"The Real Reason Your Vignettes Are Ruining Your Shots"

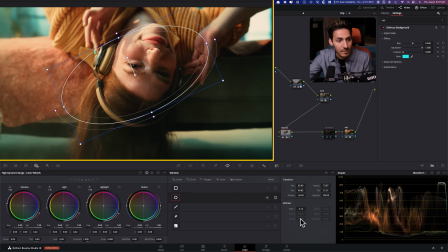741s
And now I want to go ahead and I want to just like, soften it up.
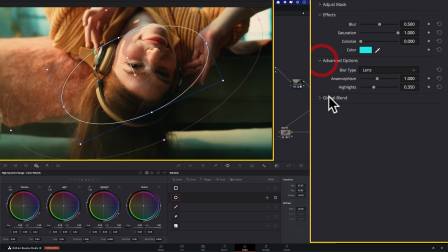745s
But before I start softening it up, like let's actually create the desired effect that we're going for. So I want to have like an anamorphic sort of like vibe. So I'm going to kill my anamorphism like right here.
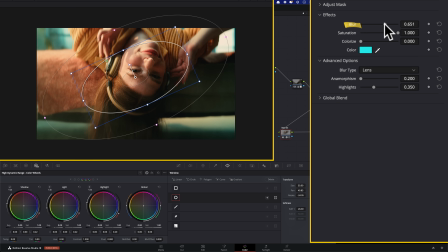758s
And then I'm going to grab my blur and I'm going to increase it. And like, look what it's doing, the effect that it's creating.
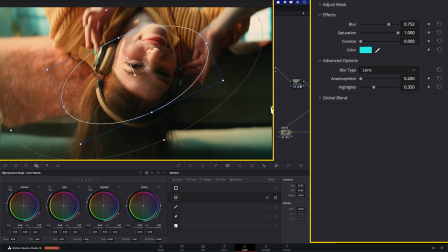764s
Okay. So I actually want to go places. And now I want to go in my
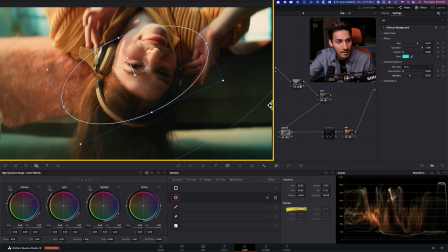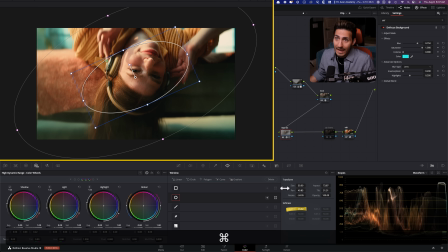775s
softening, and I want to, like, I cranked it to 45. And with softening, the entire idea is that play with it.
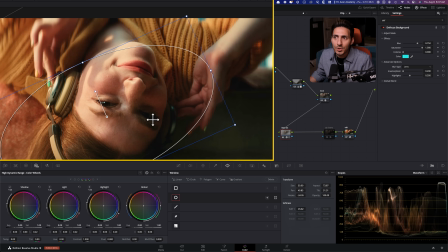783s
Okay. Just play with it. Why did I push it as far as I have? For a simple reason.
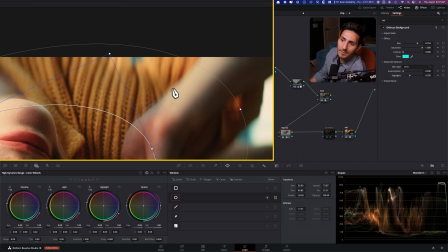788s
If I pull it back, like, look what starts to happen right here. That sort of like ghosting just doesn't look right to me. So I'm just like kind of pushing it until that kind of fades away. And then it looks pretty good.
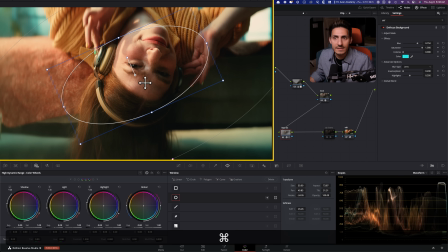803s
Like, and it gives me the effect that I'm looking for. I love like what it's doing here. Like I love what it's doing like around the neck, because then the focus becomes right here.
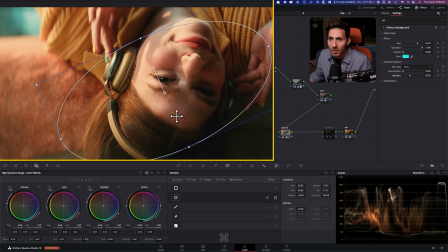812s
Let's just say that this is an ad for headphones, right? Now I'm looking at this right here, the TF, the eyes, right?
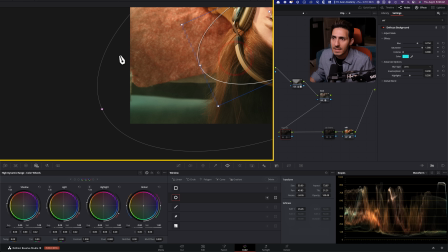821s
Like the most important areas, and I'm not bothered by what's down here, Not to mention it helps a lot with like noise.
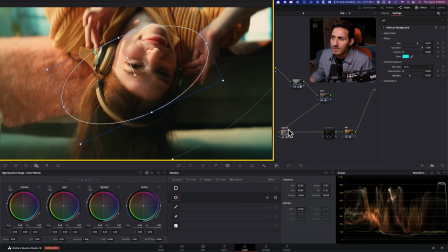830s
You see all that noise? That's already taken care of with this. It's gone. You see this noise? All that is taken care of. It's gone. So that is an advanced use of vignette.
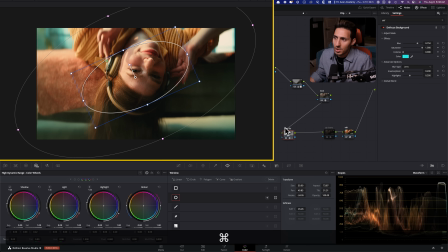842s
And that's how I would use it. So if I were to go here,
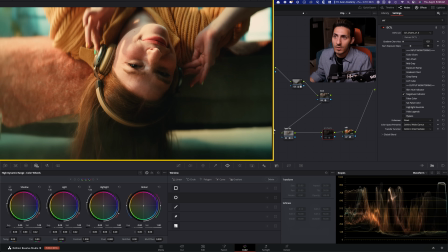847s
and again, if we were to bring in our beginner's version, like how they would just use it in a very,
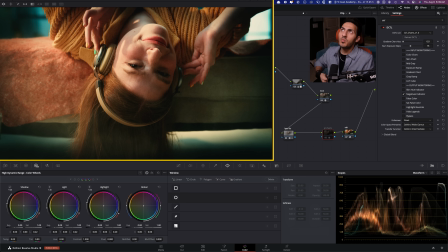856s
like a straight lace way without putting any mind to it or understanding like what it should be doing,
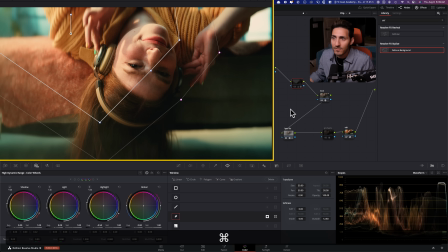864s
what are vignettes intended for. They're great tools for relighting. They're great tools for texturing, like what we just did right here. And we can end up with an image like that. So if I were to take these two, and kill them, I mean, just look at the effect that we created.
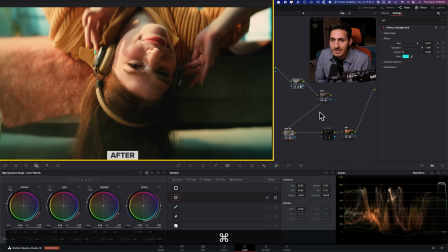883s
So this is before, this is after. I mean, this is absolutely incredible what we were able to do. there's so many more uses. Like, I mean, we can just go in here and we can start like introducing some cooler tones.
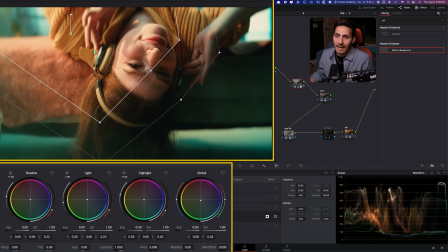898s
We can just literally go in here and start adding, like, we can do, we can just cool it off a little bit, right? Like, we don't have to over exaggerate or do anything crazy like that.
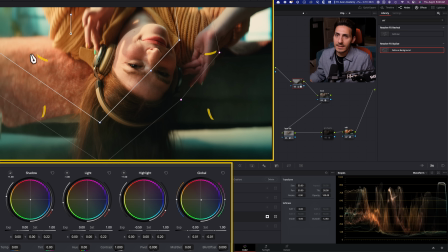913s
But what I just did, if I do, like, look at on the edges, like around the edges. So if I do before, it gets all warm. But if I do after, if I like bring that effect in, it's actually really nice.
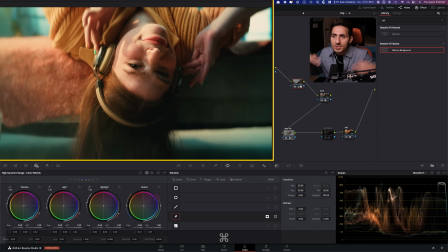925s
It gives me like a Joker-like vibes, like what we just did. So this is just me kind of expanding your thinking when you're using these, right? So like, keep thinking about it. Keep challenging yourself. What else?
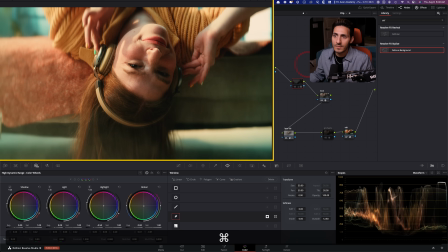938s
What else? What else? Like, I just went in, I dropped my gamma.
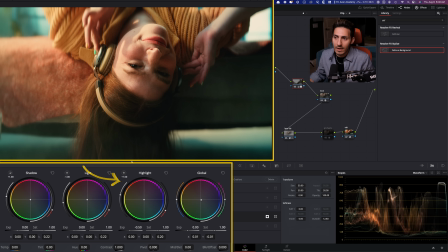944s
I went in my HDR palette. I grabbed the highlights. I dropped that down about half a stop.
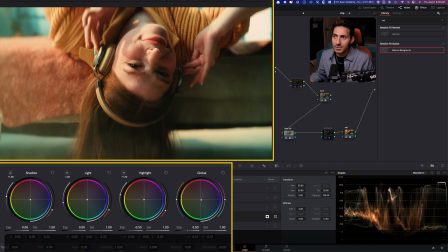950s
And then I went into my global offset in my HDR palette, and I just introduced a little bit of cooler tones on the edges.
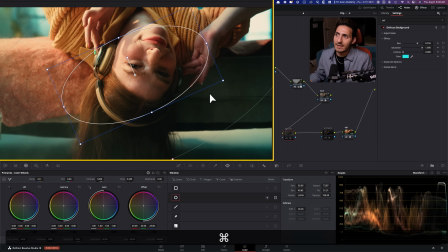958s
And then here, I just used my defocus background and created like this really nice anamorphic lens distortion to my image.
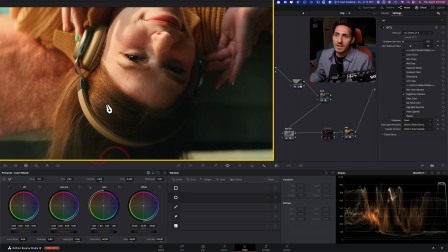967s
It helped with the noise reduction also. And we ended up with an image that, again, more than noise reduction, it helped tell a better story.
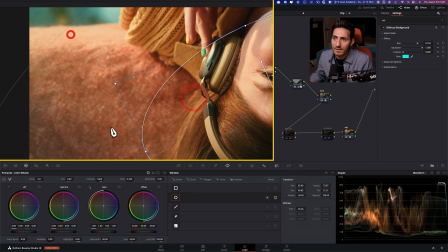976s
If I go right here and turn this on, I don't need to see all of this. Like, I don't need to see all of this, right?
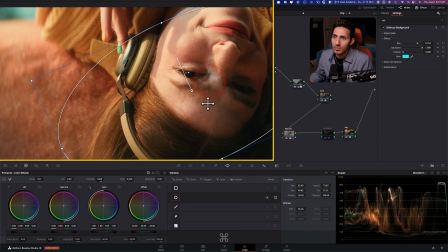983s
Like, I need to focus right here. In her eyes, she's having a great time.
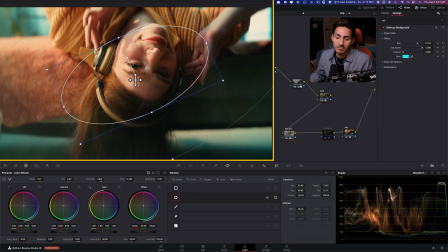989s
Why?